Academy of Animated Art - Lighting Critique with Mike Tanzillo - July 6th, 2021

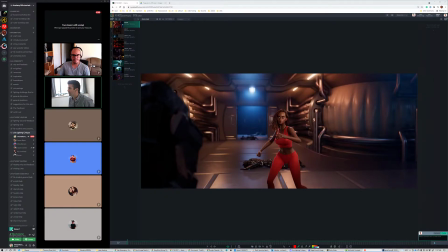Hello, everybody, and happy Tuesday. Welcome to your daily lighting critique. I hope you all, everyone that was celebrating the 4th of July weekend, enjoyed yourselves. Hopefully, I was just in California, and there are signs everywhere to never light fireworks anywhere because of all the dryness and the wildfires.
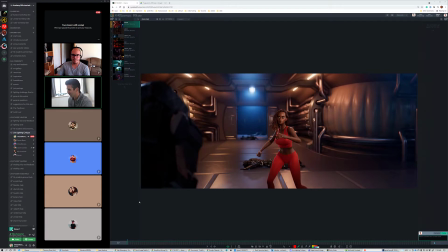So I hope everyone was safely lighting off fireworks wherever they were. We've got some videos to go through. We've got some stills to go through. So let's jump right into it. We're going to start with Diana's here.
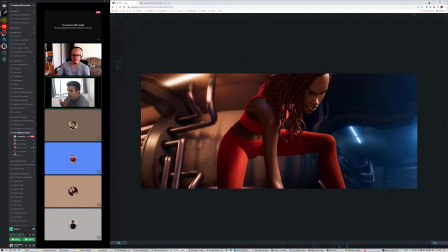So update for the star fight. This is looking, like I said, it's and I said this during the original critique.
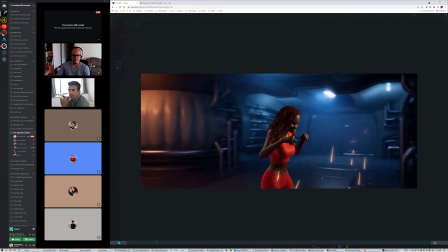This is just great structured natural lighting that looks really, really wonderful.
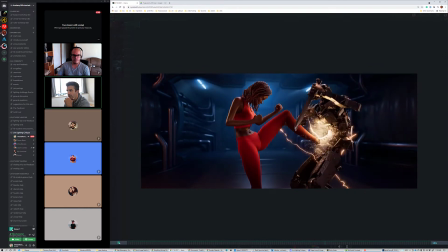It all makes sense. It's all balanced. It's looking really good. And right now we're just getting up to some additional goodness.
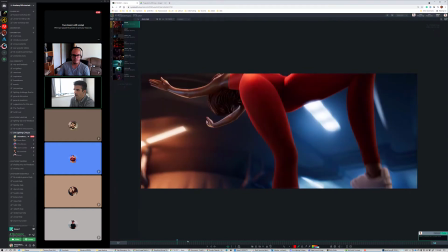And the only two notes that I have are I think she looks great.
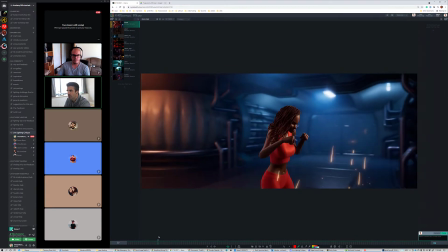Her eye value, her teeth value, her skin value, her hair, all of it looks great.
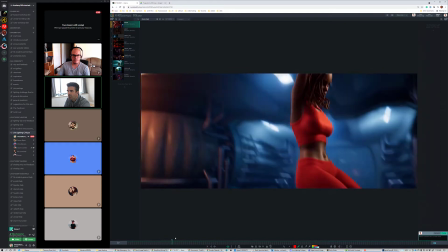The only thing that I would have is to continue to push the amount of light.
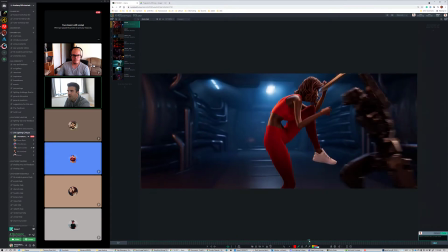Like I can see that, like this one actually looks good from back behind, but when she kicks this guy, this is like the big explosion of the shot.
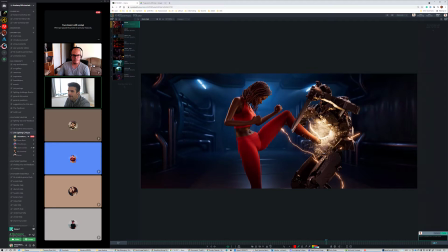This is the big one. And I can see there's like a really tight, nice light that's glowing in there. I still think we can get more on her. I think it could almost, because we need to connect her to that power.
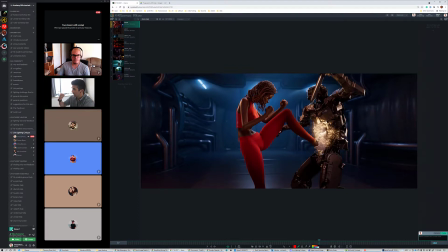Like she's generating this power, and so we need to kind of connect her to that a little bit more strongly. I'm not saying it necessarily needs to be a rim, but I need to feel it like on her face, looking downward at it a little bit stronger, because that is a big explosion.
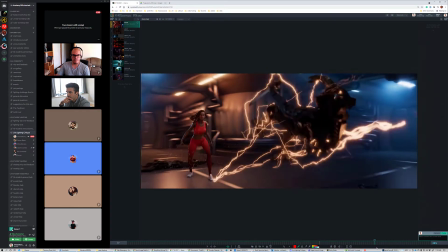And then obviously it goes away, which it does, which is nice.
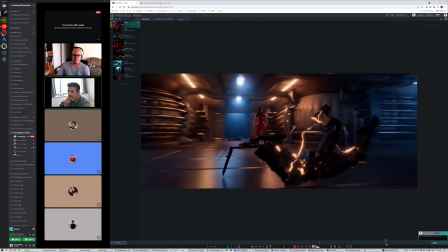And then, but as we're over here,
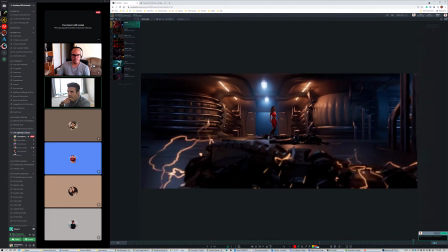like I'm getting a little bit more of the light from these sparks to illuminate the robot himself. Like if you look just like back in here, as they kind of dance around, the light isn't really moving on that character, and I want to feel that kind of sizzle as that robot comes to a settling point.
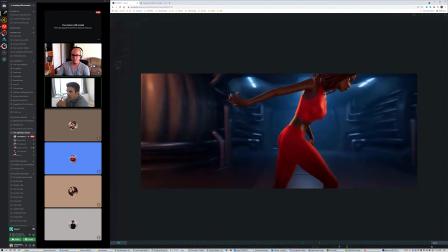But like in terms of the rest of it, it's all looking really, really good. I think. Oh, the other thing was,
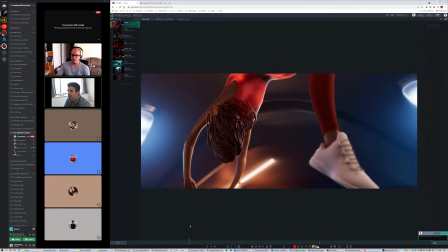I think we've got a really amazing job of getting like this defocus on this foreground foot looks really good.
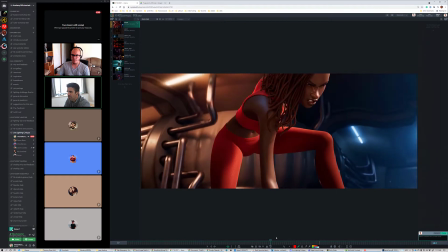I think we can actually push the defocus on the background a few more pixels too.
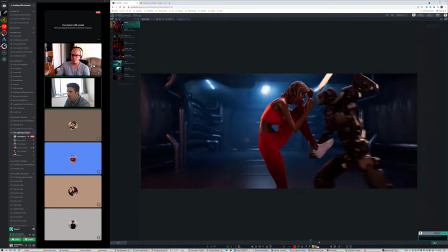I think if we're getting that out of focus in the foreground, I think we can go a little, like a touch more in the background as well.
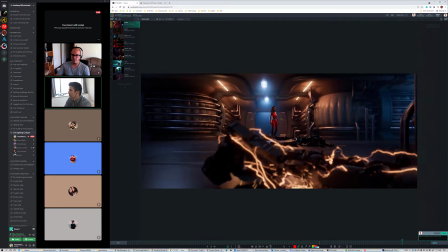But structure, everything, balance, shaping, everything's there. It's just now just plussing elements is really, really good.
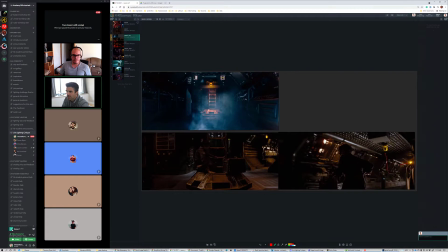All right, let's take a look at Jason's next. We've got the reference here. Lots of aliens or alien. I guess alien. Yeah. So lots of darkness, lots of just like gritty space stuff,
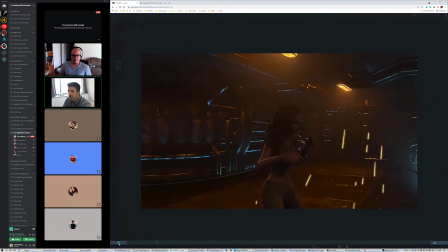and we're feeling that in here. Flip.
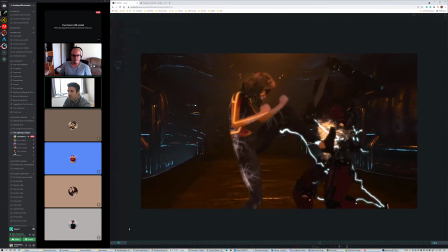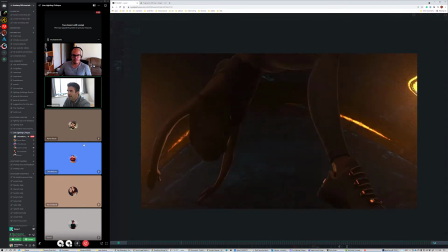So I think your environment looks really nice. I like the haze point on the lights. I think those are working really good.
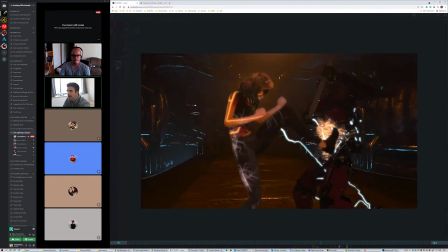It's the same deal as what we were just looking at with Diana's,
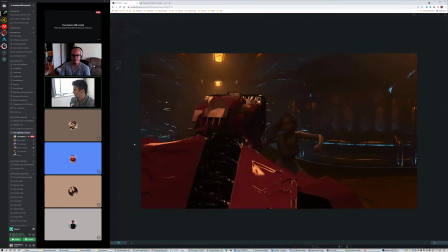and like really getting these secondary elements to interact with the characters a little more, because it's so dark.
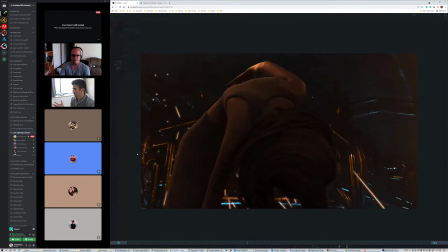Like imagine like a flash bulb in a space like this.
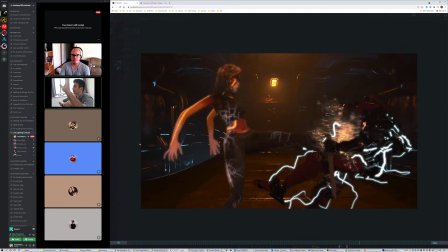It would really kind of light up the characters, and I think it would create a more dynamic situation overall.
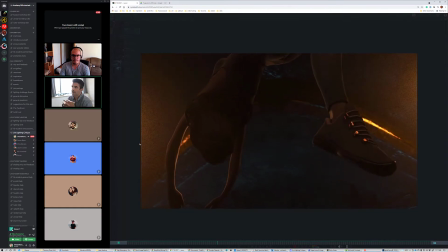But yeah, and then what that'll do is that'll push, because right now the character is
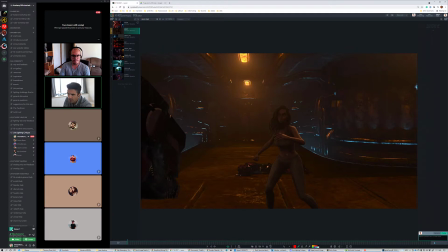like she's a little bit dark overall given the space. Like I would like to see more of this light.